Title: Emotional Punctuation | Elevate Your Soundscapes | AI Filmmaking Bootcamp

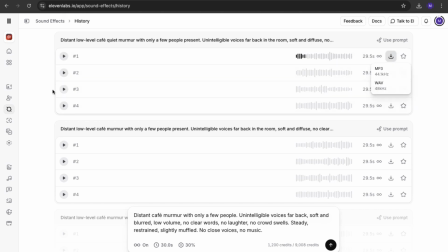The quieter sounds are what we are after, so we're going to download only the quieter murmur,
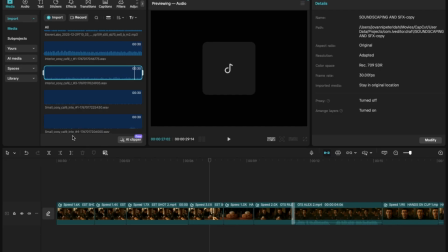light chatter. So we've uploaded the files into CapCut. I feel like we need a drum roll here because this is the fun part. Now we get to layer. Now we get to use the sound to create the ambience, the setting, the emotion that we want.
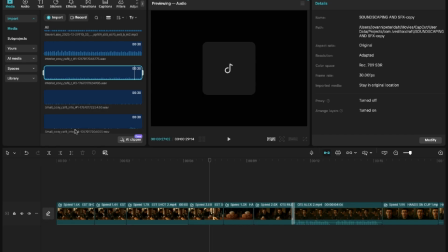Now we're going to start with the tone, the air of the room, and we'll layer the light murmur on top of it. Now let's first of all listen to the sounds we've uploaded.
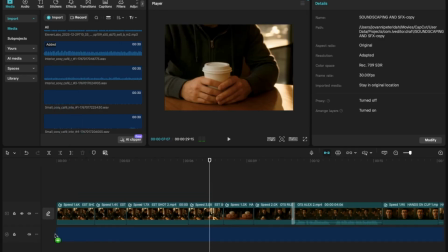We selected this one because it feels like tension in the air.
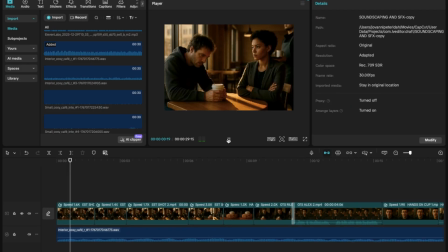Now let's normalize the loudness. This essentially adjusts the sound to industry standards. It keeps the audio from sounding crunchy or distorted.
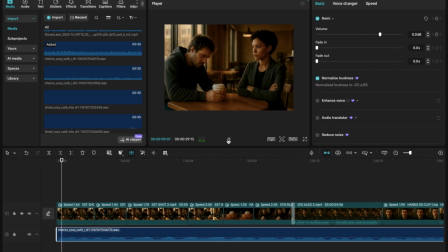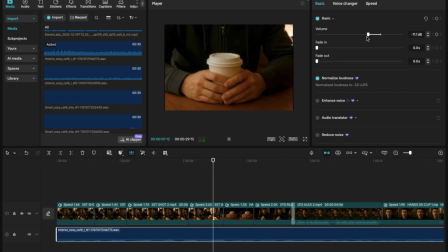You betrayed me.
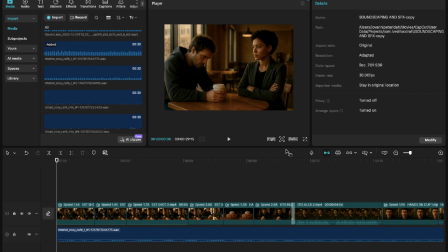As you observed, I reduced the volume of the clip because we need it to be really quiet. It's the air. It shouldn't overpower the murmur. It should just be like the air, but then more felt than heard.
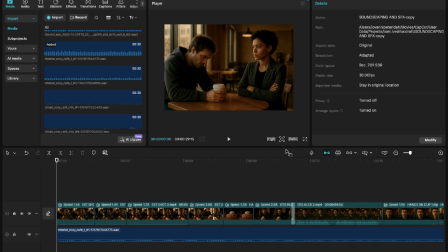So observe what I'm doing because I'll keep reducing the sound until it meets my preference. One thing you notice is that I would be adjusting the volume, having a listen sometimes in full screen. What you will not notice is that I am using both headphones and speakers to do this
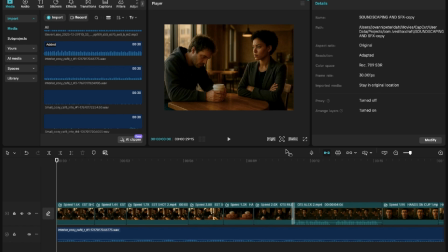because they tell two completely different stories about the space and the energy we're trying to build. So that's something professionals would do. So you should do that too.
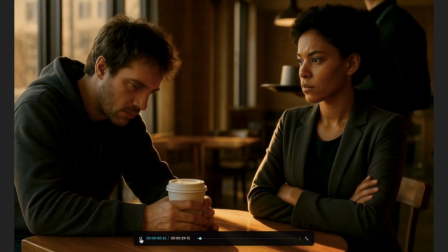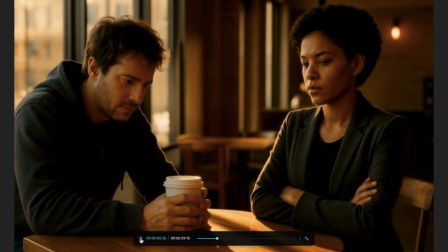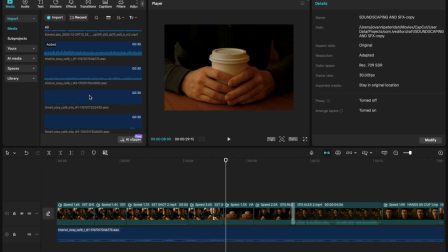Now that's nice and low. Now let's grab the ambient layer, the light murmur.
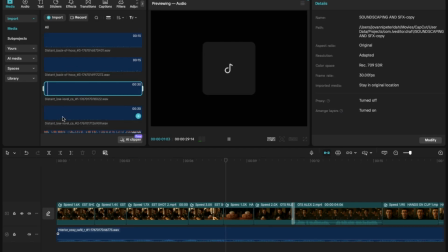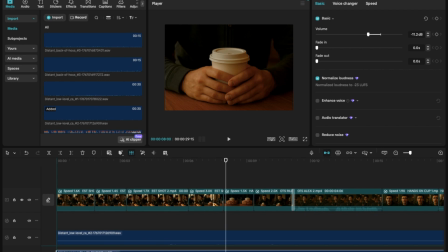So I've gone ahead and selected the quieter of the two because this should be light conversations, not rowdy.
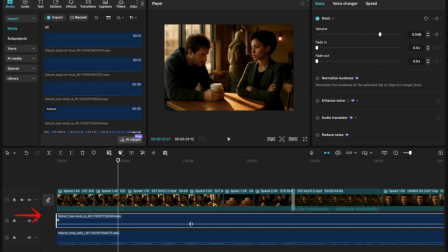And I placed that layer on top of the tone layer. Now I'm going to adjust the volume differently. Watch this. If you select the clip, in the middle, there's a horizontal line. You hover over that, a two-headed arrow, as you can see, appears.
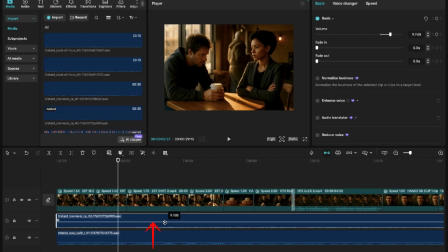Now, you can increase the volume by raising that line up and reduce it by raising the line down. Now, I'm going to increase the volume by raising that line up.
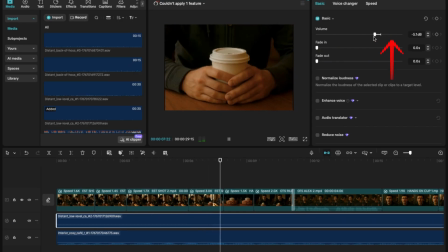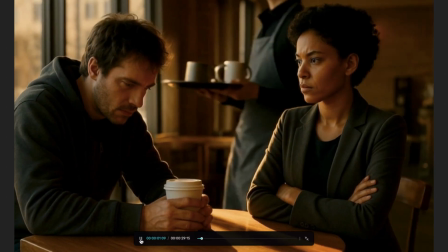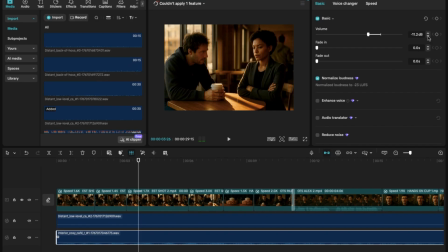I'm going to reduce the air or the tone of the room because it's overpowering the space and it shouldn't be. It should be in the background, subtle in the background.
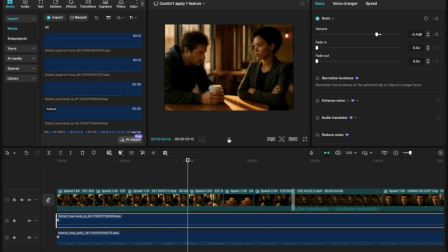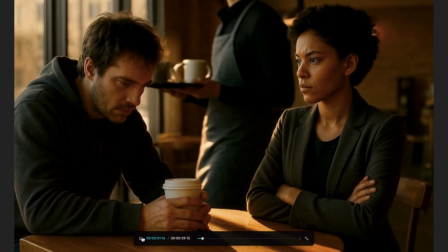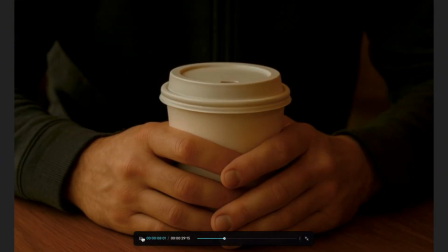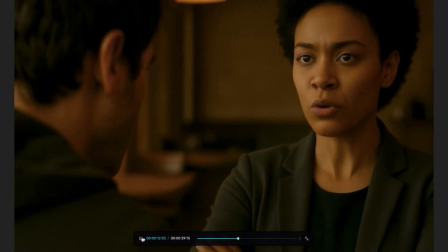You betrayed me.